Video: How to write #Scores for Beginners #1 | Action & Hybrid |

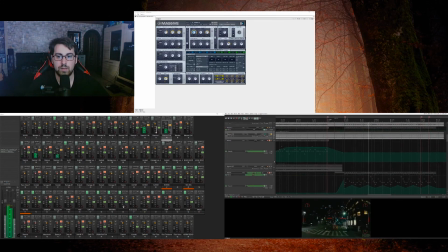This is the bass root it's playing.
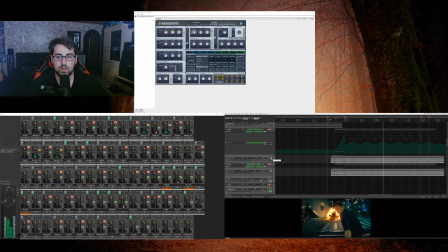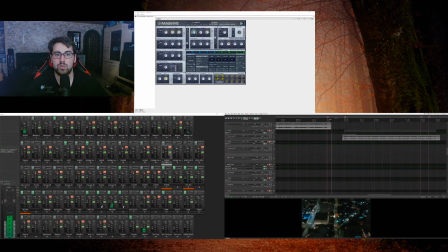And then we just switch to another damage. Here. It's pop again. You can see it's moving forward. Something like a drum set. And then we have the melodic part. This is where the viola and the horns.
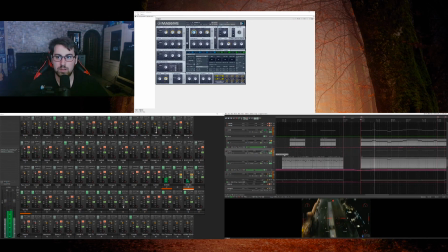Are playing. Combined with the electronic stuff.
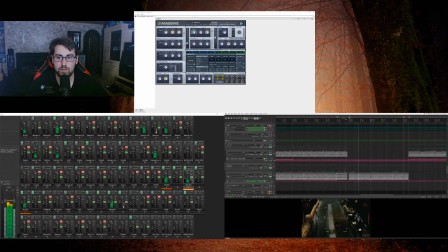And of course the basses are playing the bass line.
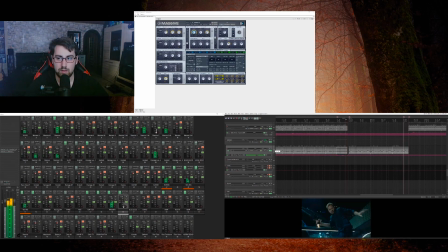And now we have a transition. We have another massive. No, I'm sorry, that's not massive.
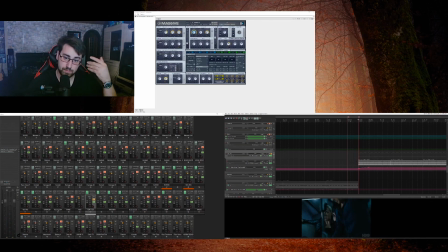It's the massive stem I copied to the cellos. With a slow get higher. This is the loops playing a sonata again.
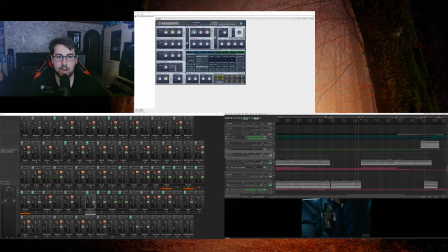Okay. That's what the violins are playing right now. Let's keep one more. We have the violas.
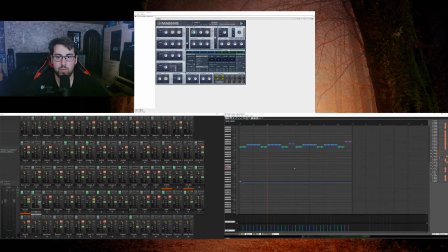This one happened again because they play one octave. Right?
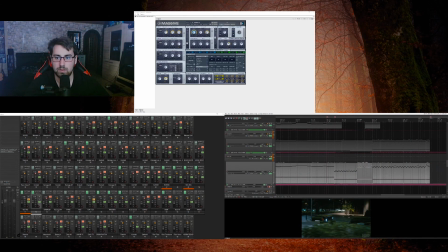No. I'm wrong? No, I'm right. Okay. Then, horns.
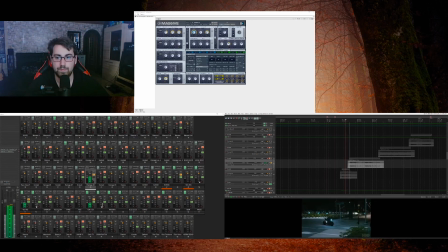But just a short one this time. A damage. This is now backwards. This is now something like a half-time percussion section.
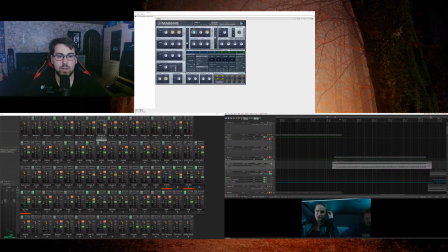And of course, synthesizers. And this is the pattern that the synthesizer is playing.
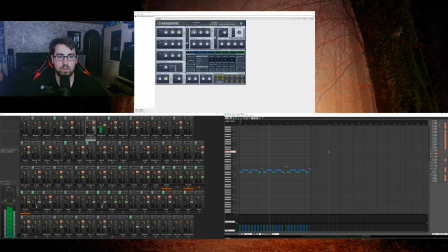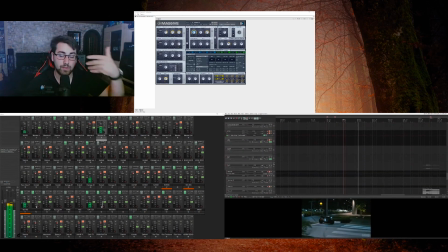nothing special. But a combination of all the things make it very bright and make it very huge.
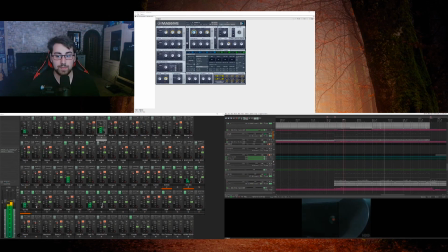And for me, I think this sounds absolutely perfect. I love listening to it. And this one was now clearly damaged. That was definitely damage here.
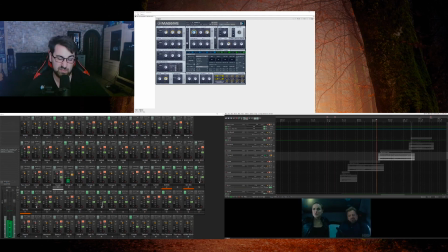This is so everything. This is everything combined. Crazy, crazy, crazy. A break. Completely strange sounds.
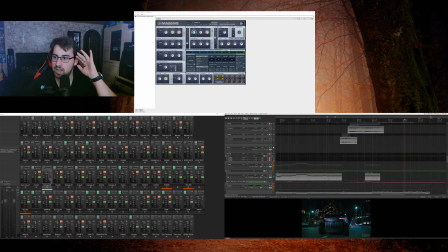Completely crazy percussions mixed together in a crazy range. Drop again. But this time
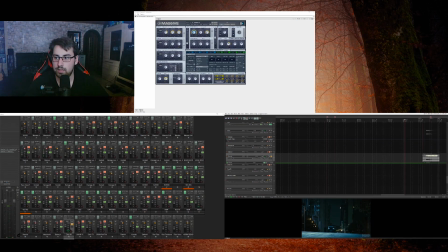it's faster than the first time. And we have the crossover. Again, the marker 24. Because I want to make a difference between the car section and where the car is moving forward.
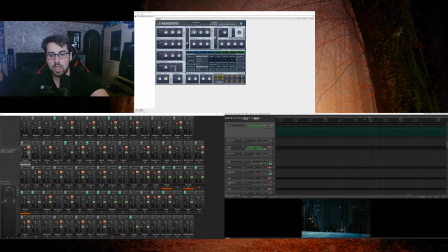You can see it on the downside. So I'm pointing with my finger. You can see with the downside here on the car is moving forward. Actually, this is like a little replace to the car sound.